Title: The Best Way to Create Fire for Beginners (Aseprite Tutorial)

fire in pixel art is a hot topic.
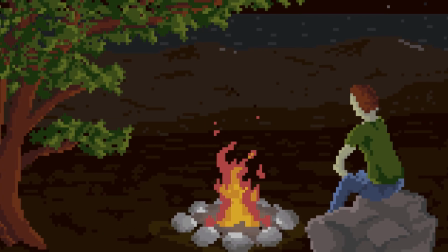4s
No matter whether you want to create beautiful pixel art scenes with some animated fire in it,
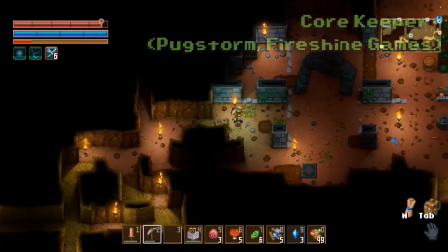9s
or your pixel art game features some fire magic spells, torches, candles, or campfires, you will need a lot of those burning flames, so let's dive right into how you can create some animated fire in Aseprite. Fire behaves differently depending on its size, so we need to animate a candle slightly differently than a campfire, or a large object in flames.
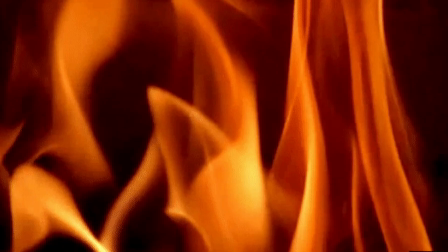31s
However, the way fire moves over time follows a few basic principles, which you can actually observe on all scale levels. So let's start with the smallest one, a candle flame.
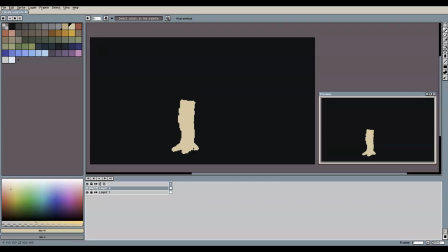41s
We are mainly interested in animating the flame here, but to give it a bit of context, it cannot hurt to also roughly sketch a candle shape like this.
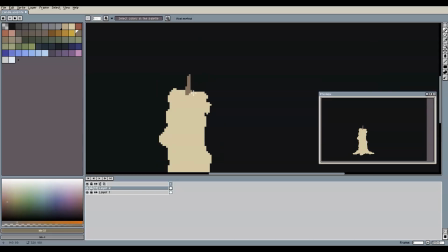49s
The first basic principle that we can follow when animating a small flame like this one is that the flame stays together as one shape, and the size of the shape does not dramatically change over time. It does, however, show this wavy motion. This is because heat moves from areas of higher temperature to areas of lower temperature, and in a typical situation like this, we would therefore see an upward movement which makes the flame dance like this. Also, depending on the surroundings, there might be some wind that makes the flame display a slight left-right movement too.
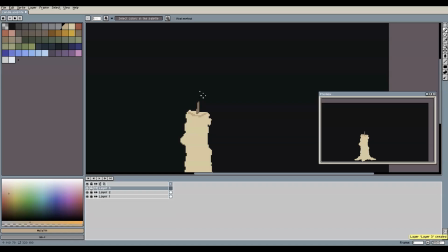81s
To start with our flame animation, it is good to first get a rough idea of the size and basic shape of the flame. So we draw our first frame like this until we are happy with the result. Now we can add some more frames to our animation.
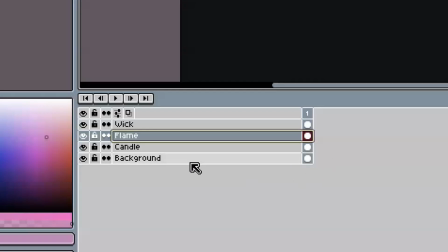95s
In the animation panel down here, we can click the Continuous button on each layer that we would like to keep unchanged in all frames. In this case, we can do this for the background layer, the layer that shows the candle right underneath the flame, as well as the layer for the candle wick, right on top of the flame.
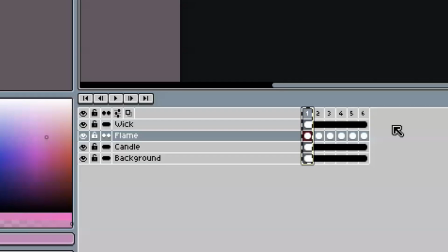112s
This makes all additional frames that we create use the same content for the entire animation timeline. So the only layer where something changes is the layer in which we actually animate the flame. In order to better control the size of the flame in all frames,
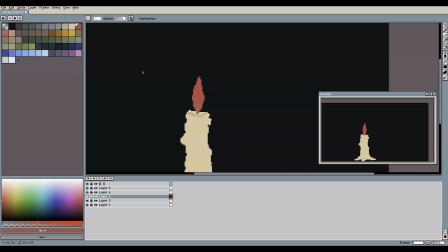126s
we can quickly add another layer underneath the flame layer and draw a simple bounding box around the flame in our first frame. This is optional though, and just a visual aid that helps with not accidentally letting the flame grow or shrink too much over time when we draw it from one frame to the next. To make your life even easier,
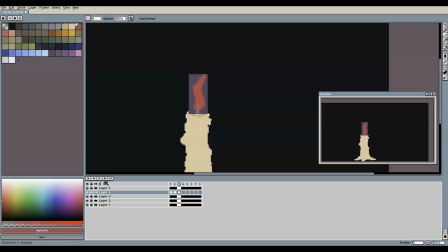144s
you can also use the rectangular selection tool to mark the area inside that bounding box to prevent drawing any pixels outside of that area. And now we draw the next couple of frames with the goal to create this wavy movement that we just discussed. If you want, you can turn on an additional visual aid called onion skin by clicking here.
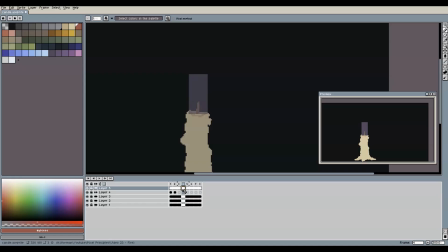163s
Onion skinning shows the content of a number of previous or next frames as a semi-transparent overlay to help you with drawing the frames of an animation more accurately and without having to skip back and forth a lot in the timeline.
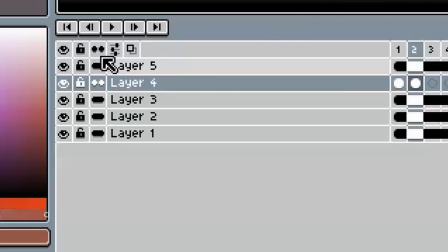176s
In our current setup, we do not immediately see an effect, so what we must do first is click the button next to the onion skin button, which brings up this dialog.
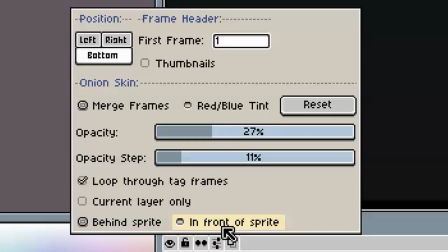185s
Here, change the behind sprite setting to in front of sprite, and now we can see the effect of our onion skin.
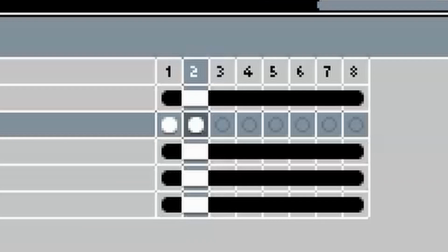192s
To define how many previous or next frames you would like to see, you can drag those two bracket icons in the animation timeline to whatever setting you would like to use.
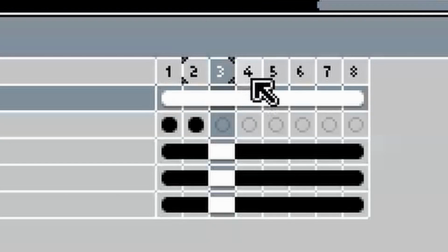201s
Any frames between the brackets will then be shown as semi-transparent overlays. With all this nicely set up, we can now draw the remaining frames of our flame.
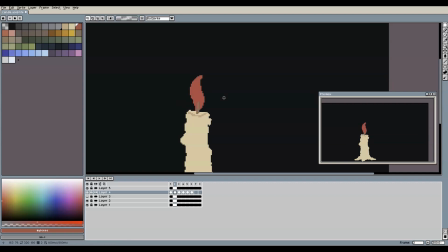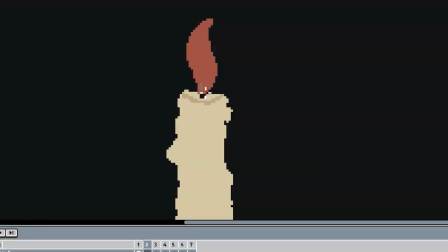216s
As you can see, at this point I decided to animate the wick after all too, since my flame was moving a lot.
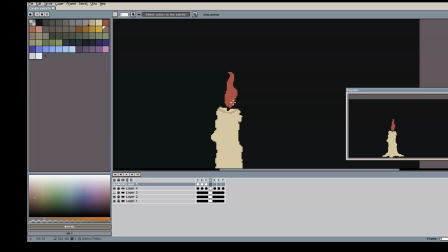221s
In general, if you ever want to have changing frames in a layer that you previously set to continuous with all frames linked,
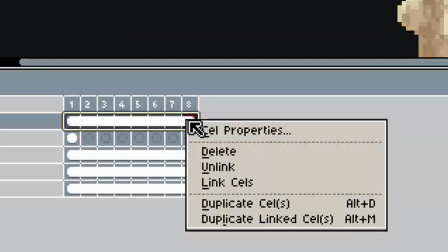228s
you can simply select those frames again, right-click and select unlink.
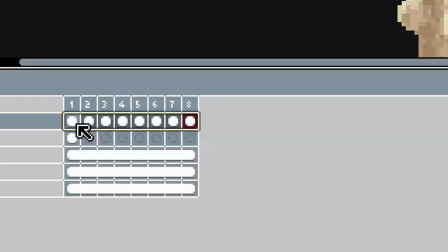233s
This will turn the linked frames into individual frames again, which you can edit without affecting all others.
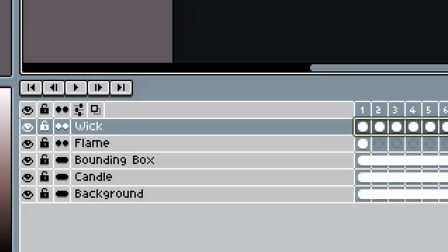238s
You might also want to switch off the continuous setting for that layer again, unless you still want to have all frames linked that you will create from now on.
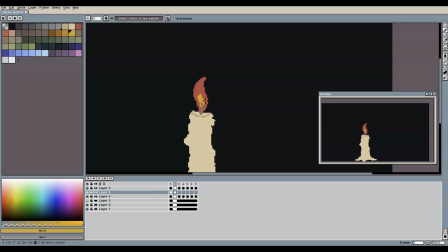247s
Now we can add another brighter color right around the wick, in the center of the flame where the heat is strongest. You can study references and experiment with different and more interesting color choices here, but as a beginner and to keep things simple and readable, we can go for a bright yellow. My candle flame now looked like this.
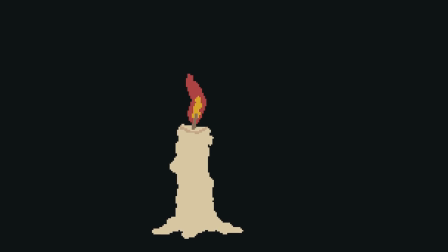265s
The basic principle is there, so we have the wavy motion already. But overall, it is quite a strong and abrupt movement, which might make sense in a scenario with a lot of wind. But it is probably a good idea to refine it and tone things down a bit.
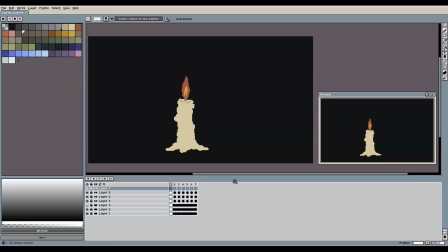280s
To do that, we can use the arrow keys to move from one frame to the next and identify the frames where the movement is too jumpy and abrupt. Then we can insert a new frame in between, turn on onion skinning again, and create a frame that shows the flame in between those two frames.
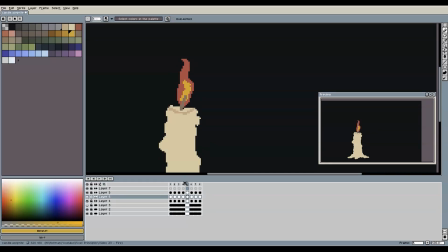294s
If we keep doing that for all abrupt jumps in our animation, we end up with a much smoother movement of the flame.
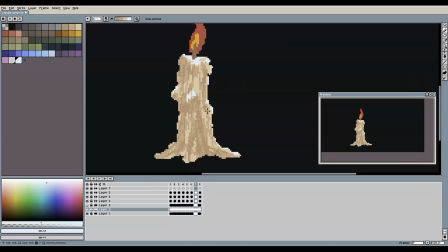301s
Adding some basic shading to the candle as a finishing touch, and we have our final candle animation. So now let's scale things up a little and see how we can animate a campfire.
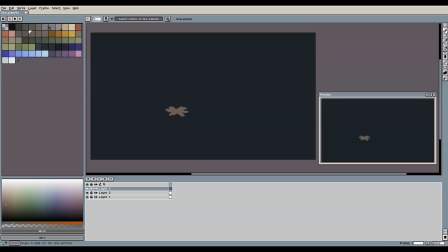313s
Again, to give the flames some context, let's start with a rough sketch of some firewood with stones around it.
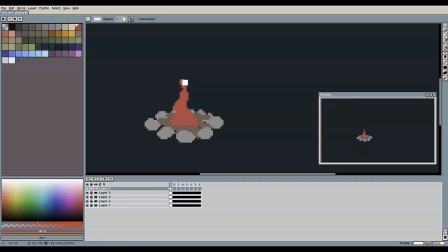319s
Just like with a candle, we quickly draw a first frame of the flame to get an overall idea of its size compared to the rest of the scene. The general principle here is that for a fire of that size, you can think of it as a general base down at the bottom from which multiple flames are emitted and rise upwards. Each such flame behaves similar to a candle flame, so it might show a wavy motion due to the heat rising and possibly some wind coming from the side. One big difference to a candle is, however, that the flames also interact with each other, when they touch, so to speak.
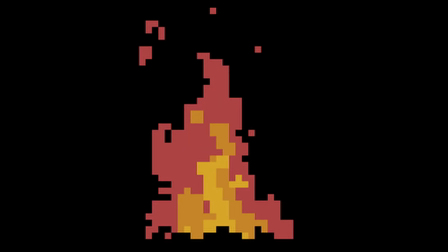351s
Smaller flames might be absorbed by bigger flames, and at the same time,
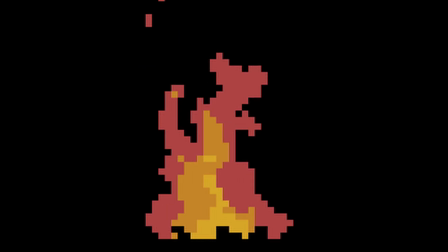355s
bigger flames tend to split into smaller parts that rise upwards and eventually dissolve.
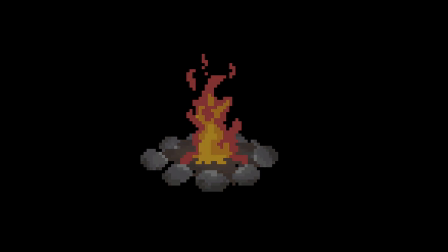360s
It might help to think of it as a particle system that has an emitter at the bottom,
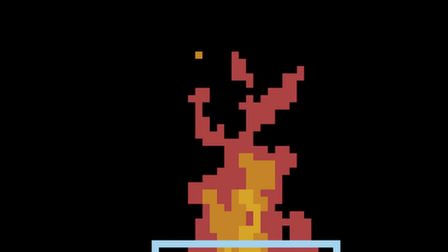364s
which spawns individual flame particles that rise and move with the wind while merging
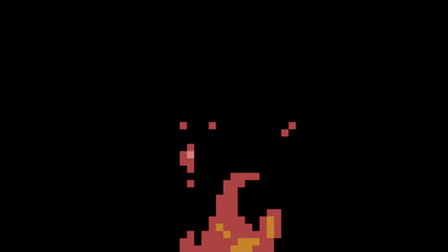369s
and splitting and eventually becoming smaller and dying out as they rise high enough. So let's try to create some more frames with those concepts in mind.
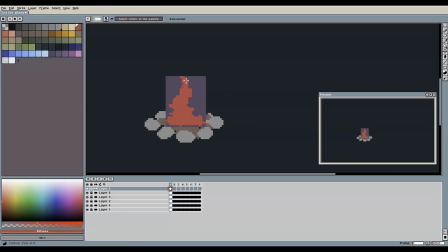377s
If you want, you can create a visual aid again to keep the proportions of the fire in check for the remaining frames. The base, or the emitter if you will, can change randomly from one frame to the next, so we don't need to pay too much attention in that area for now. For the parts of the fire in the center and the top,
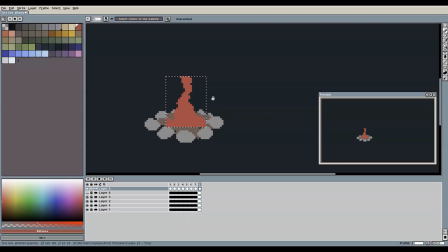395s
we can start with creating one large central flame that shows a wavy motion over time, similar to our candle flame. Once we have that, we can refine the animation by applying the general concept of individual flame particles splitting off from the main flame and letting them rise up and die out.
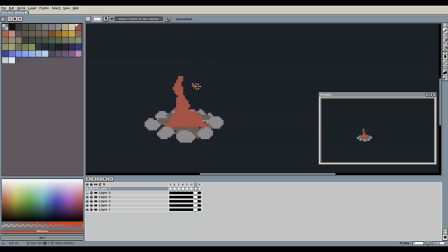We can also cut into the existing central flame with a round brush tool to emphasize the wavy motion
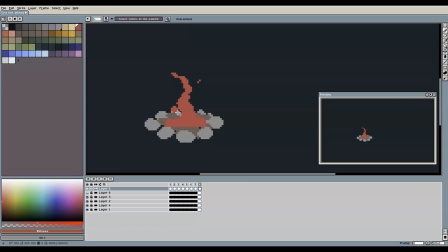426s
and to create even more individual blobs of flame that split off and merge again with the rest of the fire over time. Now we could manually draw in the even hotter parts inside the flame with a different color like we did for the candle.
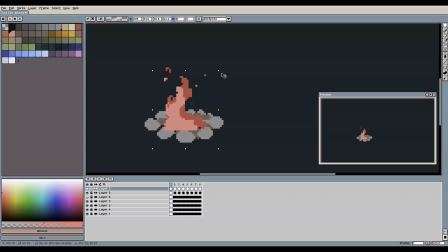442s
Another way is to simply copy the existing flames to a new layer above the current one. Give those flames a brighter color and shrink and reposition them. By the way, to replace the color in that new layer for all frames at once,
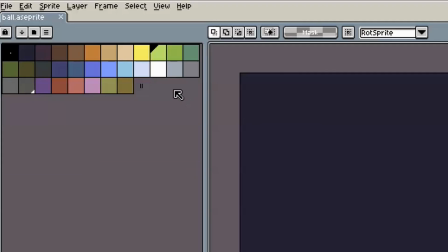455s
you can select the color that you want to replace, right-click the new color that you want to have in your color palette,
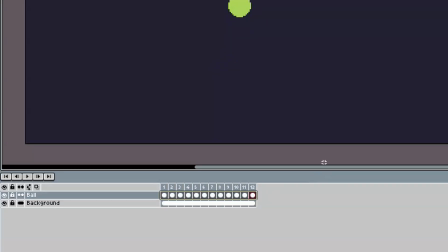461s
select all frames in the timeline, and then press Shift-R on your keyboard.
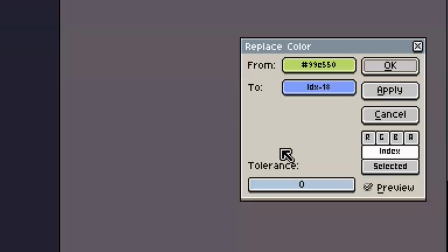466s
This brings up this dialog from which you can select a new target color, but since we already marked it in our palette with a right click, it is already pre-selected and you can simply apply it by pressing OK.
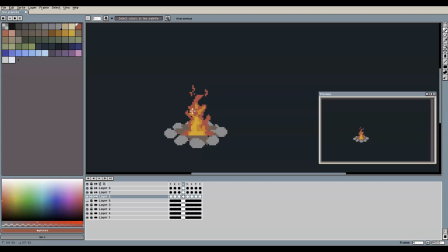478s
If you want, you can repeat the same steps for another even brighter color to create a nicely layered campfire. Also here there's more to gain by learning some color theory and experimenting with some less literal colors, but tones of yellow inside red are just fine for now.